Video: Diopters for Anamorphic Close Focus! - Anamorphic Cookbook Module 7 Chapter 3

Are we going to say we want less bokeh? The explanation for this is math-heavy, so I won't get into it. But you can take my advice. Always try to have a diopter on, one that almost matches your focus range to the subject.
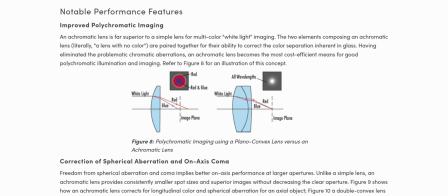(8:41)
For better performance, achromatic diopters came along and they are a little more elaborate.
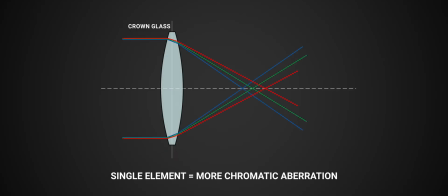(8:47)
They're also called doublets. Doublets feature two pieces of glass that counter each other's flaws. The results are crisper images and an overall improvement across the frame, especially at the edges. The downsides are that doublets are less common and they go for a higher price. They're also heavier and thicker than single elements.
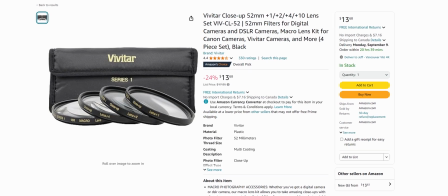(9:07)
In the beginning, I recommend sticking to single elements, like a $20 kit from Amazon. The advantages from doublets do not outweigh the price difference if you're not used to using them yet.
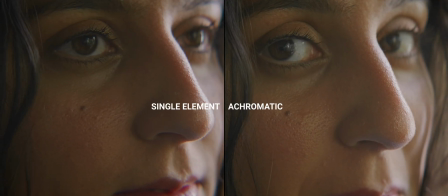(9:19)
Here's a comparison of setups using a Plus 2 Achromatic and a plain Plus 2.
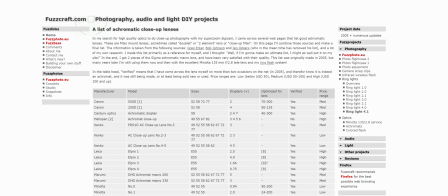(9:24)
You can find a chart of known doublets and their data in the video description too. Hunting for doublets used to be a side quest for users of anamorphic adapters. But lucky for us, they're not as uncommon as they used to be. Call this an abridged take on split-field diopters because I already have a full video on them.
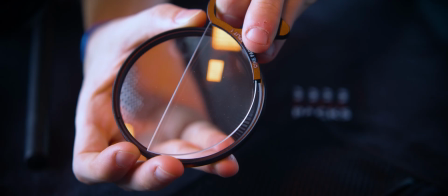(9:46)
I will stick to the concepts here. A split-field diopter is literally a diopter cut in half,
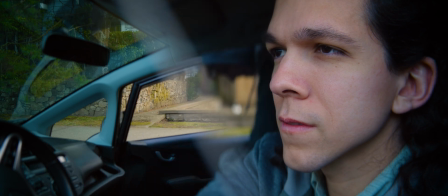(9:52)
which allows the lens to focus both near and far on different sides of the frame, or the field.
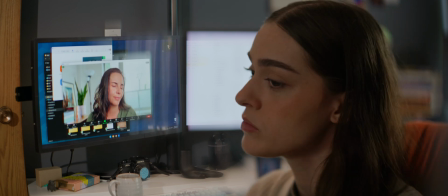(9:59)
Split-field diopters are tools meant to divide our audience's attention within a single frame. They're perfect for anamorphic filmmaking because of the inherently wide aspect ratio.
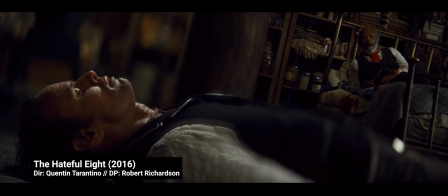(10:10)
Opposed to the approach of deep focus, the split field diopter maintains narrow planes of focus on both sides of the frame,
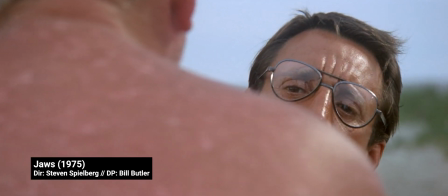(10:18)
prompting us to look at two different areas of focus. And like the lens itself, our attention is split, for narrative purposes.
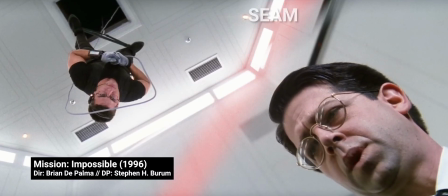(10:26)
Split diopters also mess with our sense of depth, making both close and far elements be in proximity.
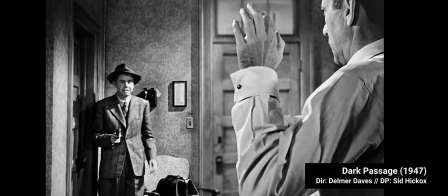(10:33)
Most times the effect is subtle. You can't immediately put your finger on it until you start watching four split-diopter shots.
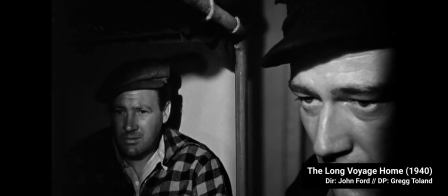(10:41)
And although that's a fun game, the vast majority of films and shows don't have split-diopter shots in them, so don't beat yourself over it.
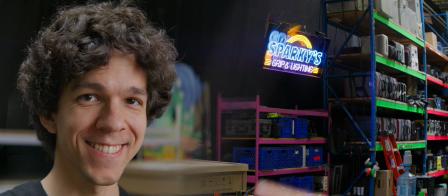(10:49)
I want to point out this blurred scene, which is a consequence of having a piece of glass covering only half of the front of your lens.
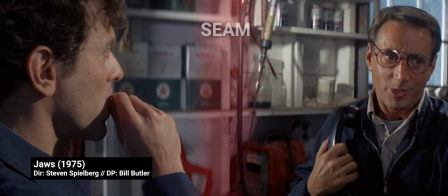(10:57)
The visible scene can provide a dreamlike and natural quality to the shot, But if you want something more discreet, you can use the set to hide the scene. The hardest part of working with split field diopters is blocking the shots.
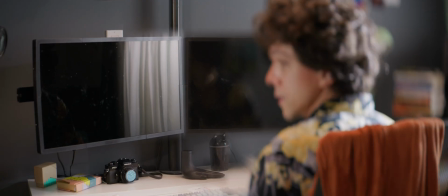(11:11)
The distances and marks must be super accurate, because if you adjust focus on the lens to compensate for small changes on one side, the other size of the frame will adjust differently. We're going to set our split diopters, so we're going to focus on our background,
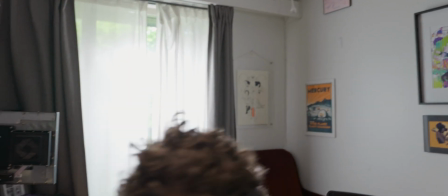(11:27)
then Then we're going to roll in the foreground in a way that works for the split diopter. And adjust set deck, actors, or props for the foreground. Tweaks happen in that process, but the general idea of the shot stays the same. A warning, it's very easy to get stuck trying to figure out how to achieve a split diopter shot on set. So plan ahead. Incorporating diopters into your workflow requires a lot of practice, so don't feel bad if you don't reach for them first thing when setting up a shot.
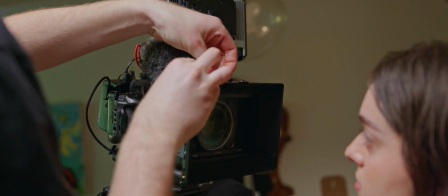(12:06)
But try to consider them, and what is there to gain from their use as you progress through your day.
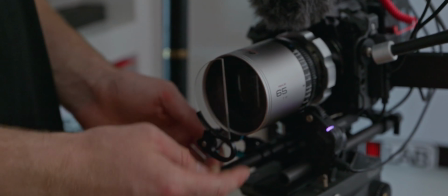(12:11)
Double points if you start thinking of creative ways to use split diopters to shorten your shot list. In the next, and final episode of this module, we will take a closer look at in-camera stabilization for anamorphics, which so far is a feature only offered by Lumix, our sponsor for this module.